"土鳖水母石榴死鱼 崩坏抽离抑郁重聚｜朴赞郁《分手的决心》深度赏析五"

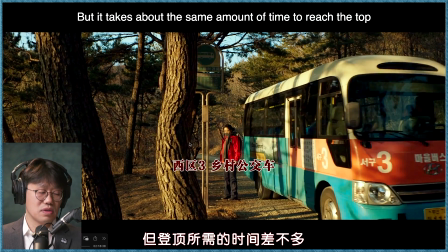24:24 这是剧停式的交代好的导演不会因为就说故意给你为了解释给你听好让你理解这个东西专门拍一些特别无聊的东西他知道这个东西是不好玩的东西他不和我们的情绪和情感无关的地方
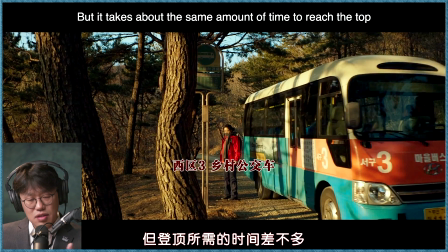24:40 那就怎么想办法通过深化的对位或者不对位实现高速的一个交代
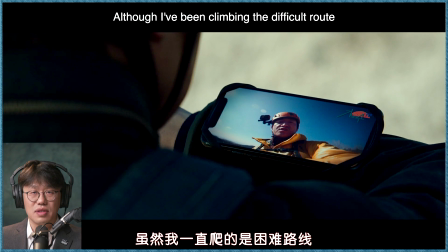24:47 当然这个对观众其实也蛮挑战的很多人我相信看不下去也是因为他其实节奏还是挺快的信息量蛮大的
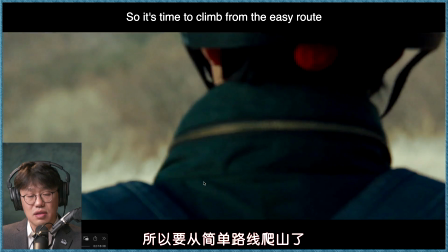24:57 然后他如果说交代了他走了一个容易的路线的话
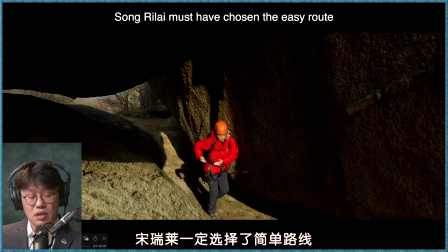25:02 那就是说按
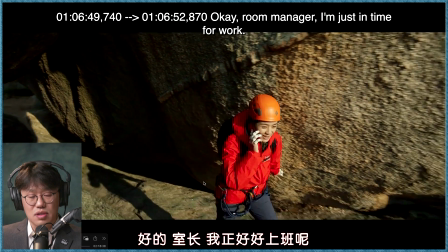25:08 道理应该是瑞来他们选择了一个更困难的道路对不对
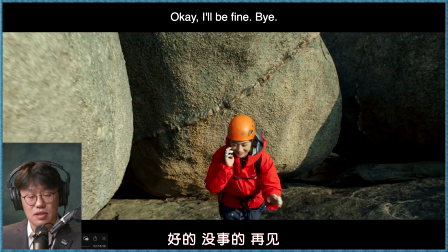25:15 这是交代性的镜头又是同镜头的蒙太奇不同时空向而且这个镜头你看色温都变了
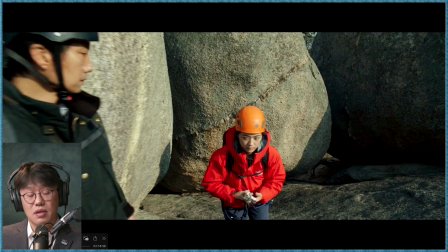25:21 在这个地方镜头的色温色温是比较高的然后在这就比较冷不是刚才这个比较暖
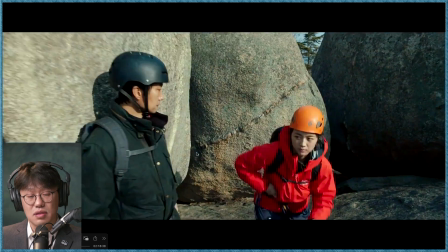25:30 这个比较冷整个迁移的过程
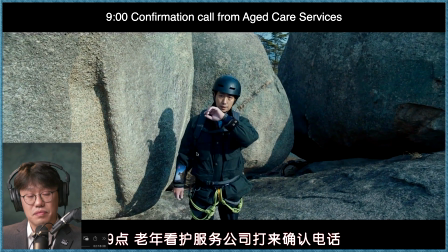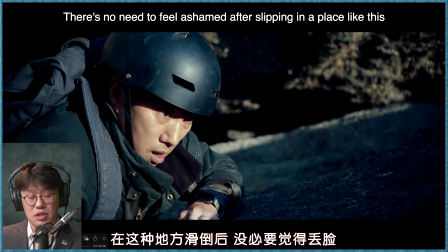25:39 像这些相对是比较解释性的东西
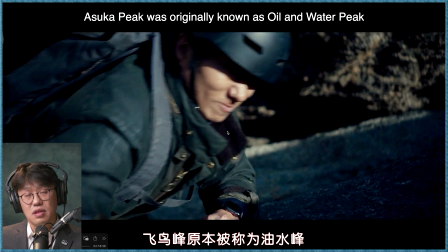25:44 在这个地方当然最重要的台词是说有水风和刚才瑞莱笔记本里头的对应
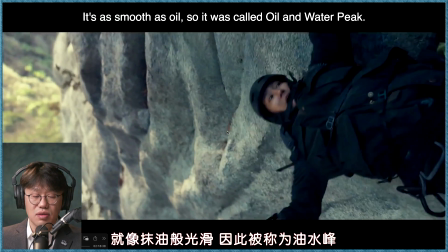25:52 然后对他这么一个男人来讲他都可以是失守的情况下
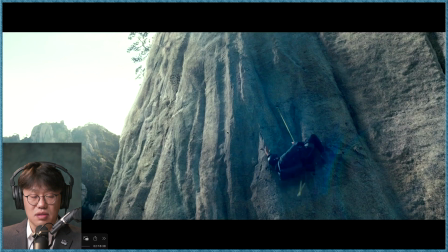25:59 瑞莱可想当时的这个是非常困难的一个过程
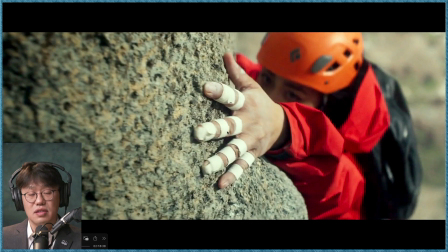26:05 就是一个人一个衔接然后把整个过程不断的递进
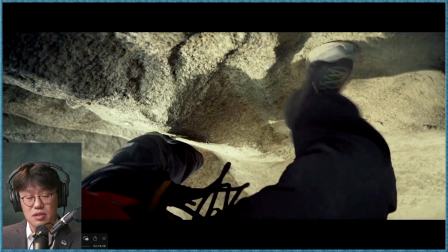26:11 这就是所谓的手变操了的重要原因在这交代了
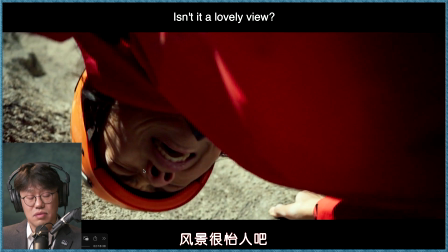26:21 然后他这个地方我记得他在哭瑞来在大声的哭因为这个声音太难了太痛苦了甚至说有可能就是爬不上去
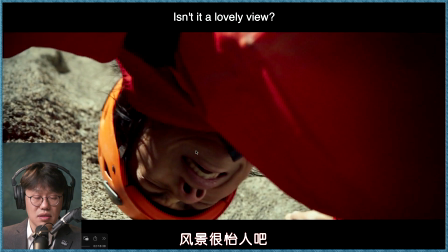26:31 同时声音扑的是他的死亡夫齐先生哈哈哈哈在那笑
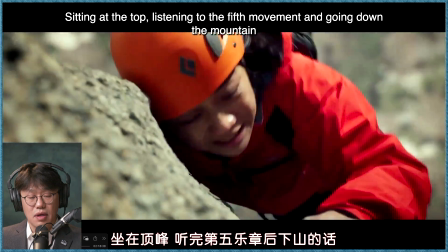26:39 有这样的一个声音上的反差马勒第五交响曲
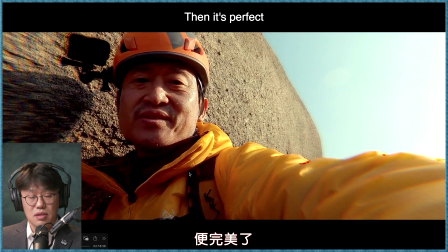26:47 第四月章变完美了这个变完美了
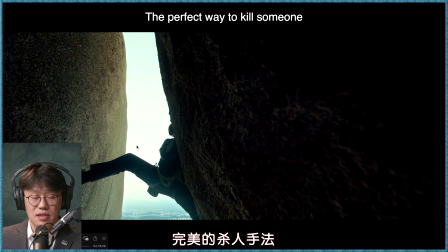26:56 就是用同样的一个关键字用关键字来去连接
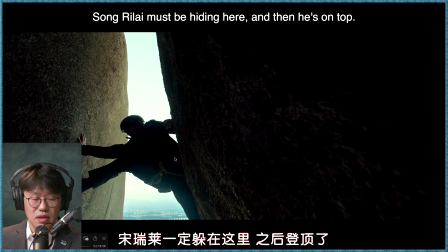27:03 排骏到了这个地方这是他在自己的Apple Watch上继续在录他的一些想法
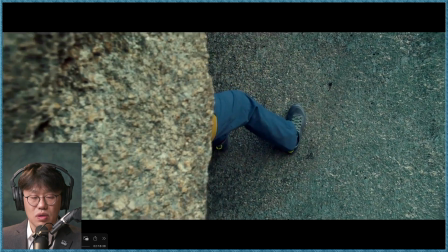27:11 做一些刊案的一些记录然后海峻瑞来
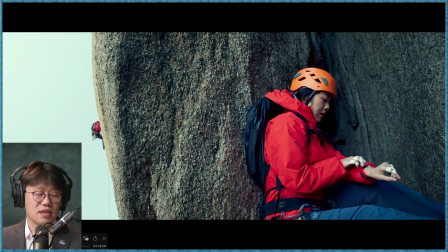27:20 我是如果其他的情节剧或者普通的剧情片的话这地方是非常的不可信的To be honest我是觉得我完全不买账但是因为它是一个心理惊悚片所以也无所谓
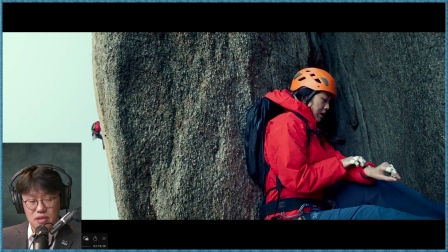27:37 你看他这个地方交代的当然就是说是他老公盘爬的路线
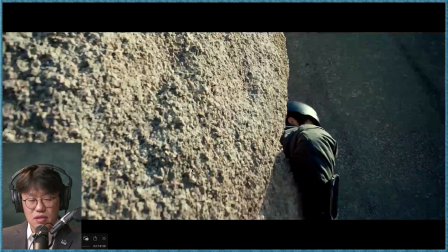27:45 然后还是解释性的东西解释性的东西
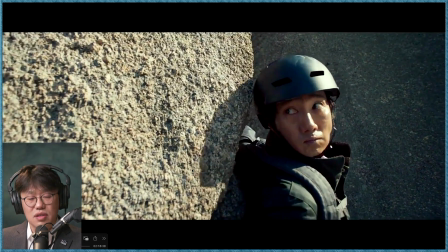27:50 当然这地方音乐配的很好了我觉得这个电影整个电影配乐还是挺厉害的
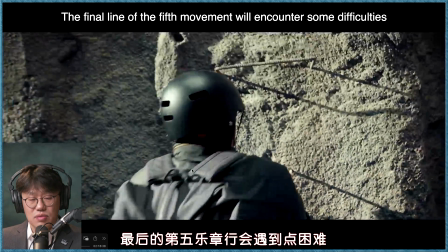27:56 镜头很花手通过海郡其实看着人家齐先生的直播
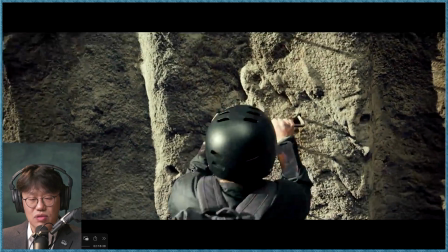28:04 在走最后的那一段
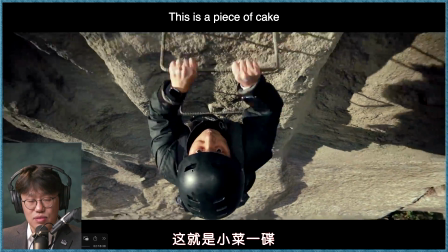28:09 然后再一次用了这样的一个镜头运动每一次当爬高的时候
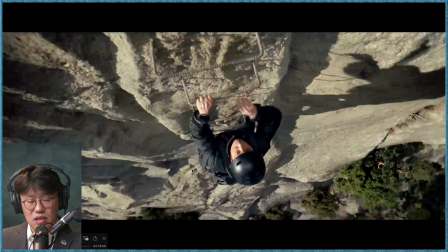28:14 当他身在高处的时候也就是山的异象的时候就会有这样的一个运动
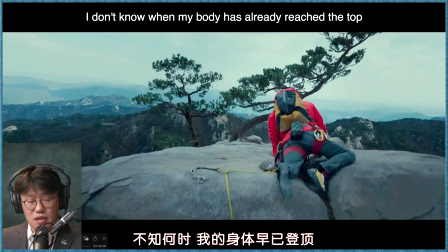28:22 这个运动当然就更复杂了直接能够交代了
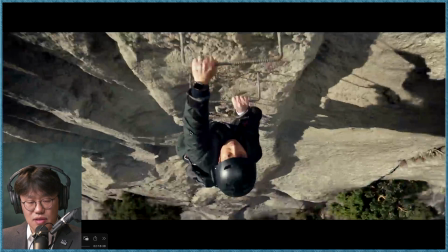28:27 又是一个可以说是同镜头的蒙太奇挺花哨的